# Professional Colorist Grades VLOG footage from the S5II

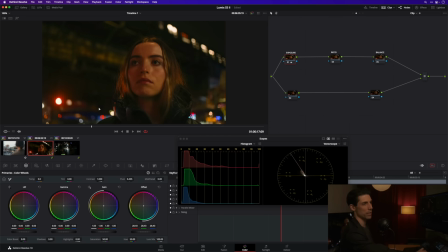(8:13)
I know it's night, I know it's available light, but I want to make sure that I can see my subject reasonably well. Next, let's go to my contrast ratio, maybe soften that out ever so slightly. That's feeling really good there. And then for my balance, I like where my color balance is sitting currently,
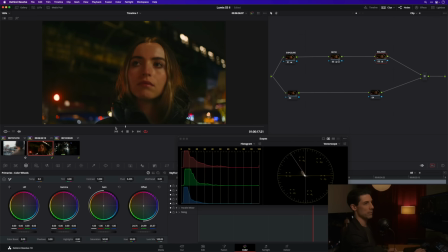(8:29)
but I'm just going to go to the ball and nudge things around and see if I can't get a little more color separation or a little bit better feeling skin than I had a moment ago. Maybe I won't be able to, but I always like to give it a try. So let's go off and then on, off and then on. That's almost too subtle to spot,
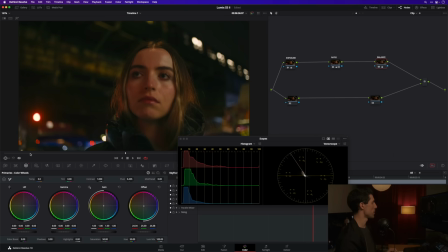(8:48)
but I do think it's a nice improvement, especially for these moments in the shot where she's really being washed with that warm light like we have here. This is giving me just a little splash of like a cool counterpoint when I turn it on. So here's before and there's after. And honestly, I got nothing else to say about this shot.
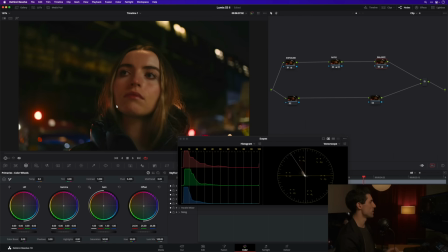(9:06)
I think it looks really great. I'm really impressed when I look at the way that this sensor is handling skin tone in terms of like the color and the texture there. That's feeling really good. So the combo of good cinematography, good lens, whatever was put in front of the camera, and the camera itself is netting a really strong image that with just a little bit of color grading is landing in a really good spot here.
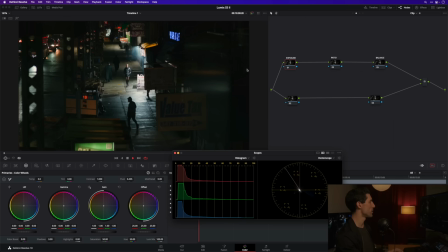(9:25)
Let's move on to shot number 3 here, the last shot in our timeline. I love this shot. That feels really, really cool. I love how our hero is kind of coming into the light and going out of it, and the design of the whole shot feels really nice.
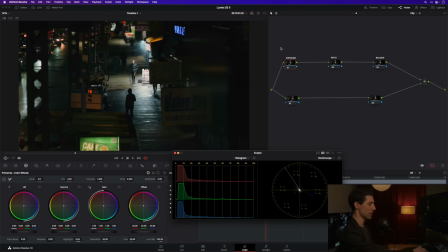(9:36)
I love the diverse color palette. So I don't have a ton to say here. I'm just, again, going to kind of take each of these nodes for a spin and see if I can't optimize a little bit. Maybe open up that exposure a little bit. Maybe bring in this contrast ratio a hair.
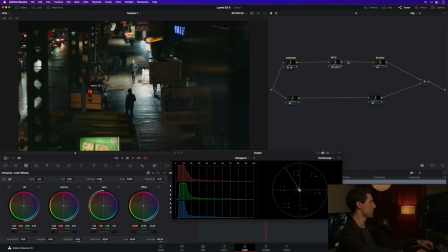(9:51)
If I do that, probably what I'll do is bring my pivot all the way to a 1 so that I'm kind of working a lift style adjustment. And in that sense, I'm just going to ever so slightly open up that contrast just to see a little bit more into those shadows.
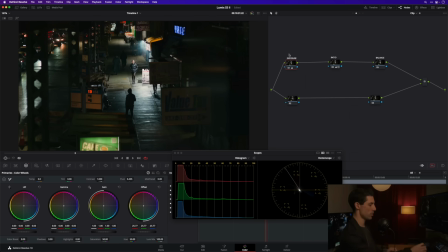(10:06)
And I feel like I like that, but I now want to go back to my exposure, and I wonder if it wouldn't be better just to go back to right where it started. So something like that is where I've netted out. I've actually ended up trimming a little bit of exposure, but I've got even kind of like more printy shadows happening now, and I think that feels really nice.
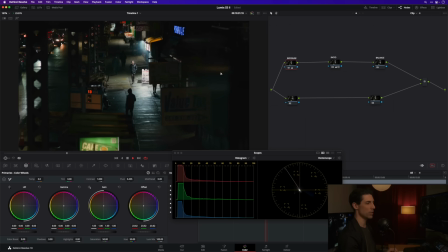(10:25)
And honestly, I don't have much else to say about this shot. The only other thing that I would like to do, just a subtle enhancement, I'm gonna do a new circular power window down here in the lower section of my node graph, set my aspect to 100 so that I essentially have a horizontal grad,
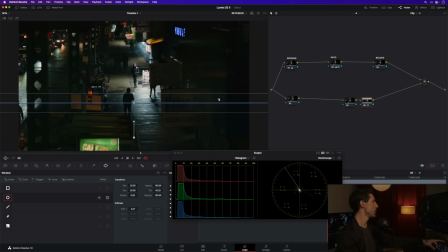(10:40)
go nice and soft, tilt down, and I just wanna knock things down in this lower portion of the frame. Let's rotate a little bit so that I'm guiding the eye a bit more strongly up toward our subject. And I'm gonna work my gain wheel in this case just to tame those things in. And if we were to turn this overlay off here and play through,
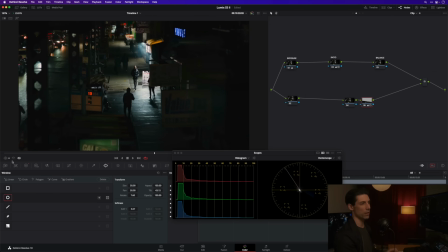(10:59)
you would never know that that adjustment was there unless I showed you what it looked like before. It's just a nice way of sort of removing a distraction and guiding the eye toward where we want it to go, which of course is up here to this nice pool of light that our hero is moving into and then back out of.
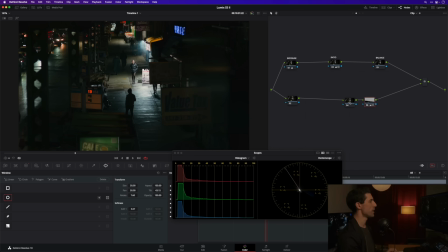(11:16)
And that's really all I have to say about that shot. Maybe we could give that same saturation trick a try that we did on shot number one. So we're gonna go HSV, channel 2 only. And let's just see what we can do here. Maybe spin that now a little bit to the right. Ooh, that feels good. That feels good.
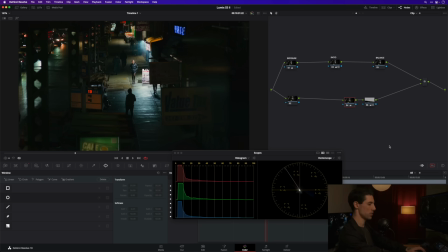(11:33)
I'm glad we gave this a try. Check this out. So here's our before and our after. I can kind of hit it harder and get away with it here because we're so wide and we're only seeing a little nibble of skin tone. So I'm hitting that harder than I was in our first shot.
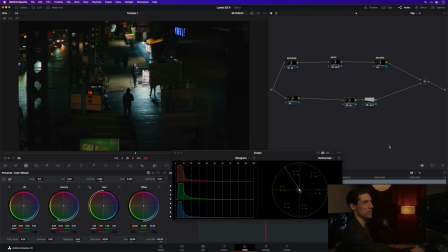(11:49)
And I think I'm totally getting away with it. And I'm glad I gave it a try because I do feel like it's enhancing that really nice color palette that we already had innate in this shot. So I hope this kind of gives you a sense for like how I would work with this material and for how easily and nicely it's coming into a grading environment when we put the proper foundation in place that I always emphasize in my grading practice, that good color management, good template node tree, a good look that supports your creative intent, of course, the client's creative intent for the material.